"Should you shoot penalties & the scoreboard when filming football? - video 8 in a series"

Now we're moving on to a section on filming the extras, and I'll preface this by saying that several sections back we talked about in-camera editing and why it was important. We talked about not rolling on things like cheerleaders and the band and downtime between plays. You might be saying to yourself, well, what's the difference here? Well, things like penalties, which we're going to talk about in this video, and things like the scoreboard and the down markers coming up are things that communicate information about the game, and therefore they are important to film. Let's start here with penalties and take a really good example.
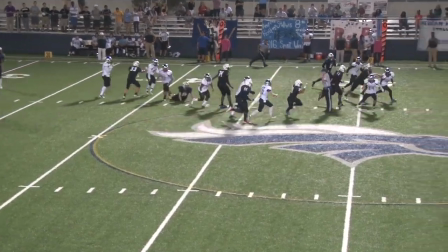(0:39)
Let's say a team is at their own 40-yard line, as you see here, and they hit a big run that takes them all the way to the goal line on the other side of the field.
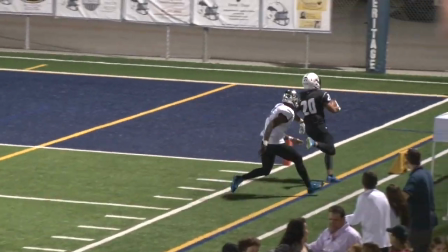(0:47)
But there's a penalty which brings them back near the spot of the foul. If you don't film the referee making the call,
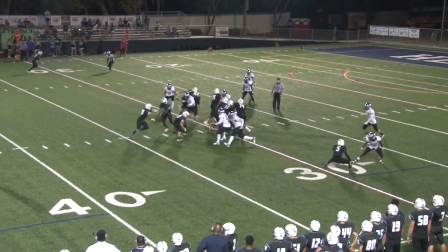(0:53)
somebody who's watching it might see the play end at the goal line and then wonder why the offense is starting the next play at the 30-yard line.
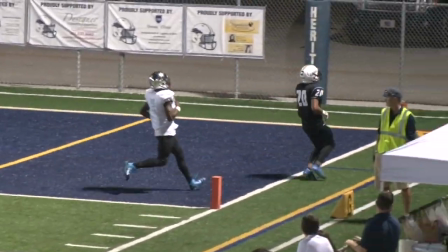(1:01)
It won't make any sense. You must communicate the penalty call. So a couple of factors in how we're going to handle this. The first one is to pay attention. Just like when we talked about punts and we said pay attention to when it's fourth down, we want to pay attention to when there is a penalty. You should be able to see the yellow flag get thrown on the field. Sometimes you'll get lucky if there's an announcer at the game.
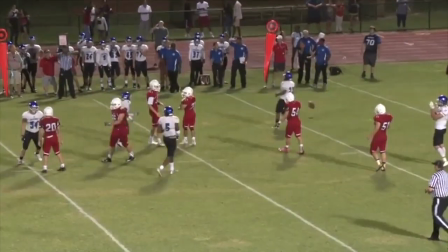(1:24)
He may make a call and say, "Pass incomplete, flag on the play." But either way, pay attention to when there's a penalty. Then we're always going to look for the referee in the white hat. He's the one that makes the call. Now, he may be ready to make it immediately, so you're going to have to eyeball this, move your head away from the camera and find where he is, and then go get him with the camera. But we're not going to roll on him until he's ready to make the call. And we're going to know that he's ready to make the call when he raises his hand in the air.
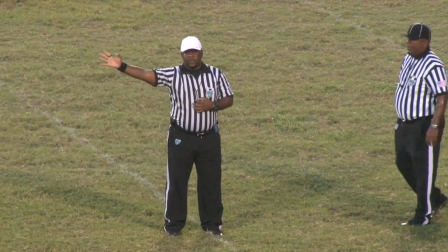(1:53)
We're going to film him making the call. 3 or 4 seconds, we're going to cut. If he has a conference with his partners beforehand, the other referees, we do not want to film that. We never film the conference between the referees, we only film the call.
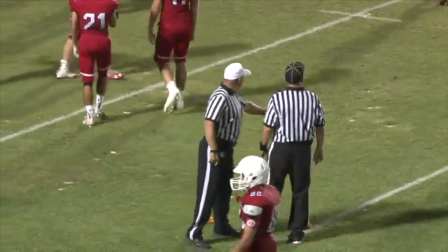(2:08)
The conference with the other referees would be dead time that we would fast forward through. So as far as in-camera editing goes, we're not going to shoot that. Now, let's say that there's a penalty before the ball is hiked. Let's say a team jumps offside. What we don't want to do is cut immediately. This is a great opportunity to do some really nice in-camera editing and have things be smooth.
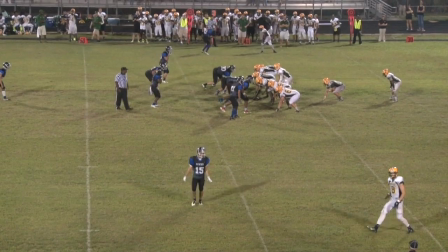(2:29)
So let's take a look at that. Here's a play where the team jumps off sides right away.
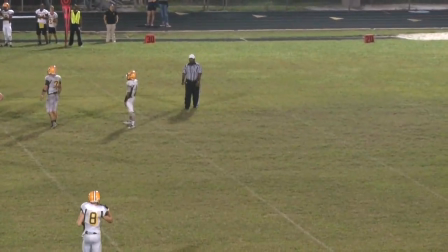(2:34)
We all know it's a penalty, and you can see what the camera's doing. He's immediately going behind the quarterback.
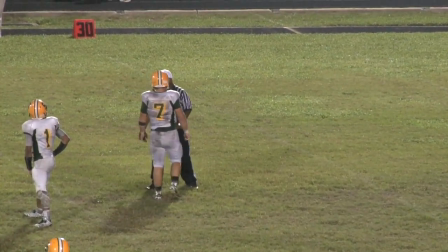(2:40)
That's where the referee with the white hat is. He's going to make the call, and that's really all you need to film.
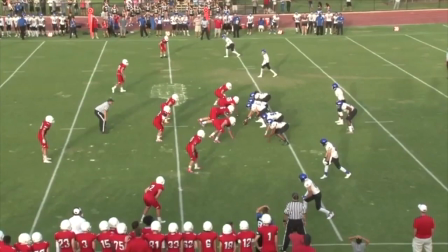(2:45)
So now you have a shot that's all-inclusive. In one shot, you have pre-snap, you have a penalty, and you move over and film the referee, and then that play ends.
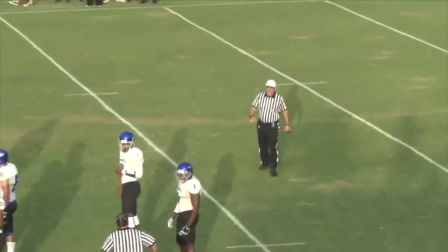(2:54)
So that's really the best way to handle penalties that happen before the snap.
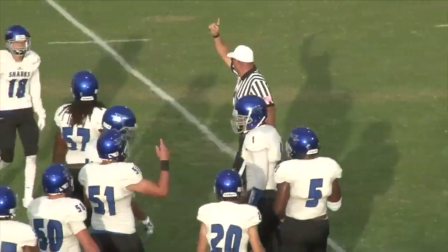(2:59)
Move the camera over and pick up the ref right away. What about what happens if you miss the referee's call? If a play is complete and you turn the camera off and you don't realize there's a penalty flag and you miss the referee's call, what can you do? Well, you have to somehow visually communicate to the audience that there was a penalty.
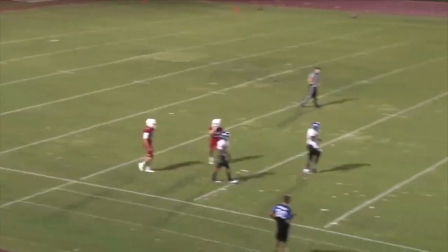(3:18)
I would suggest looking to see if the flag is still on the ground. If so, you can get a really nice tight close-up of it. If that doesn't work, the referee will pick up the ball and usually march the team back to 10 yards for the penalty.
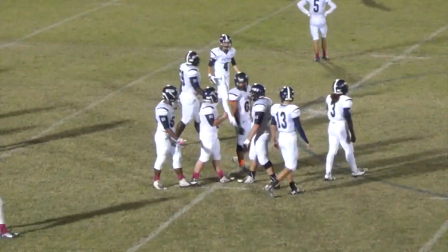(3:30)
You can film the referee and some of the players around him walking backwards 10 yards.
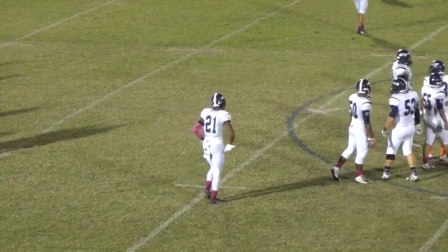(3:35)
That would communicate that there was a penalty. Another way to handle it would be to film the down markers, and we're going to talk about this in the next section, but the down marker will tell us that the play has not changed. For example, if it was first down and there was a penalty, it normally would be second down, but if you show us that it's still first down, that will communicate that there must have been a penalty. So there's a variety of ways to handle it, but again,
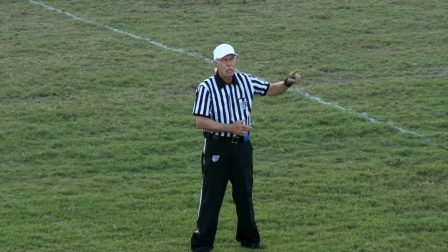(3:58)
you want to try to pay attention to what's going on so that you don't miss the plays and don't have to find a creative way to communicate it. And that's really it for penalties. We can quickly recap the 4 major points.
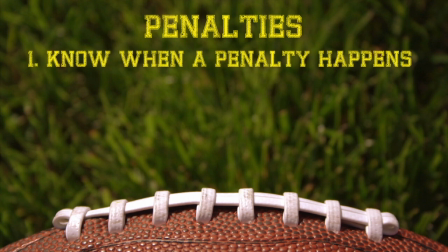(4:10)
Number 1 is to pay attention for a penalty flag and know when there's one coming so that you can film the call.